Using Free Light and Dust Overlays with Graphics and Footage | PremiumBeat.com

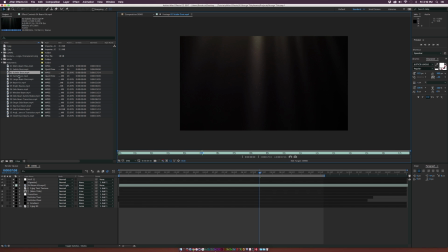247s
And as you see, we have a little bit of light beam going here. And we have a swirly dust as well, which is going to give you a ton of dust. So that's really cool. But we'll stick with the subtle dust for this. And we can drag the subtle dust underneath our light beam kit here.
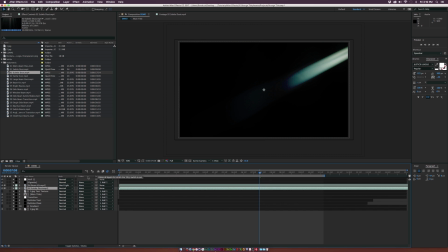262s
And basically, once again, we're going to have to change the blending mode on this. So let's go ahead and set this to screen this time. We don't really want to do hard light for the dust. Just screen will work just fine because we got to get rid of that black background.
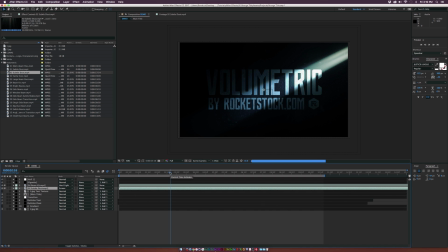274s
And there'll be a little bit of dust flying around in here. And basically, in within a matter of seconds, we made the scene a lot more contrasted and a lot more moody. So let's go ahead and render this out, and I'll show you guys what we have got. And after our render, this is what we have.
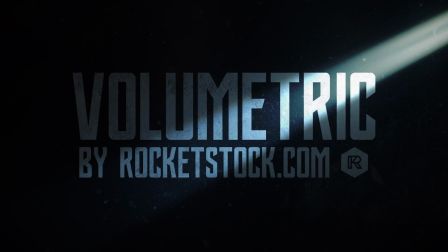287s
And you see the light automatically reacts to our entire environment here. And it just looks absolutely beautiful.
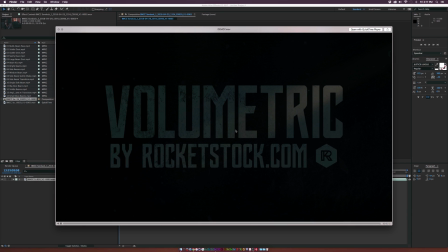293s
We can see some dust flying around, and it's just beautiful how this light reacts to our composition just like this. So be sure to download this.
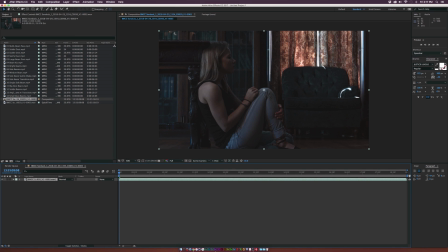300s
And before we end the tutorial, let's take a look at how we can use this for video. So there's a lot of uses for this. Obviously, we have different blending modes. And if you have 4K footage, you can obviously use this pack. So obviously, I would suggest making sure to use these when there's a light source in your shot.
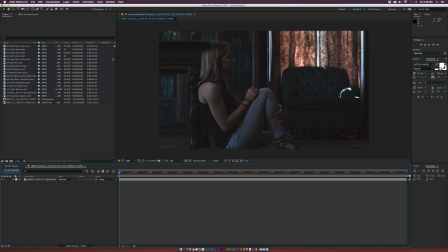315s
So obviously, this window is a light source. So we're going to go ahead and enhance this look. I'm going to grab Subtle Dust 02 here, and we're going to bring it into our comp.
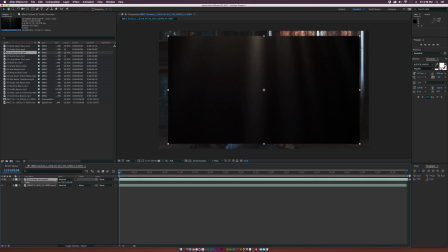323s
And go ahead and scale this down for now, kind of see what we're working with. And let's go to the blending mode, and maybe we'll set it to screen. And I wouldn't suggest really hard light or even soft light for video. I mean, obviously, you can see that this is kind of too dark for the rest of our video.
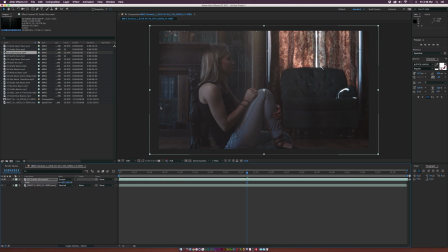339s
So obviously, like, you know, something like screen is going to probably work best. You can also try add if you really want. But I'll stay with screen. And what we can do here is we can position this light source right here on top of our window.
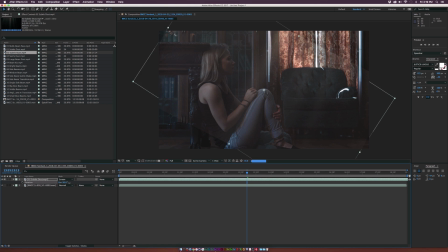351s
And what we can do is rotate this by hitting R on our keyboard and just rotate this by a little bit. Say we want to like the light rays to kind of come in as like a angle like this. And we can just bring this up over here. And maybe what I suggest doing, maybe we'll scale this and make it a little bit bigger. And then we'll just reposition this all like so.
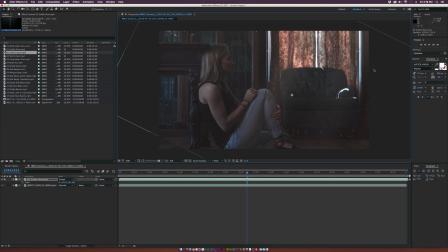369s
And, you know, what we can do is grab our pen tool at the top over here. And we can kind of like mask around the window here to make sure that everything's kind of making a little bit of sense. And, you know, we can do it like this. And of course,
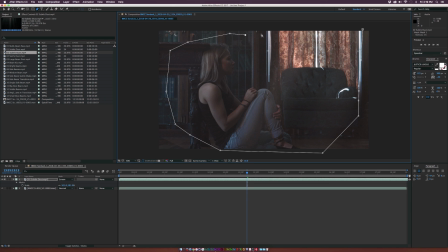383s
make sure to cover up any edges in your shot. So we can kind of just do it nice and subtly like this. And we can close it up. And now we hit F on our keyboard for feather and just feather it like crazy. And we come through here and you can see we have this nice light source coming through our entire shot like this.
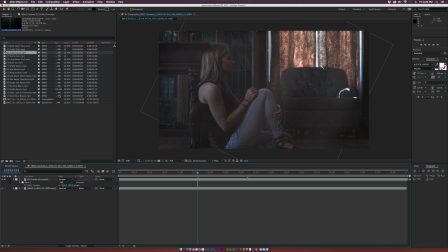398s
So you can go ahead and experiment with this. Of course, you can use other, you know, lights here and rotate them and make them work. So it's really interesting. We add some dust to this scene, a little bit of extra, you know, atmosphere to it. And this is something that we can definitely look at and enhance our video footage. And after a render, this is what we have.
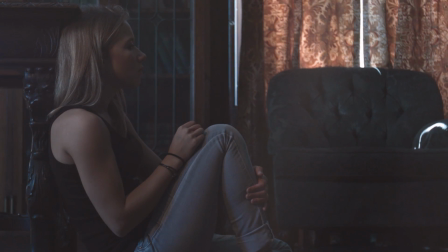417s
And obviously, we can see the dust here. It adds a lot more atmosphere to our shot. And it's just really interesting how we can use this for both motion graphics and video. So I hope you guys enjoyed this video. For more tutorials, please be sure to check out our blog at premiumbeat.com. And if you're in the need for royalty-free music, we have a huge library full of great music for your projects.
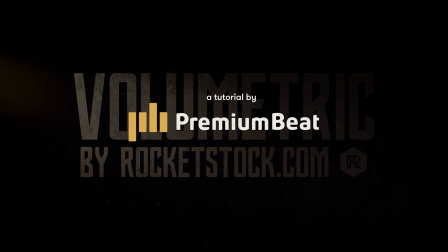435s
And once again, thank you for watching this video. And this has been Joshua Noel from premiumbeat.com.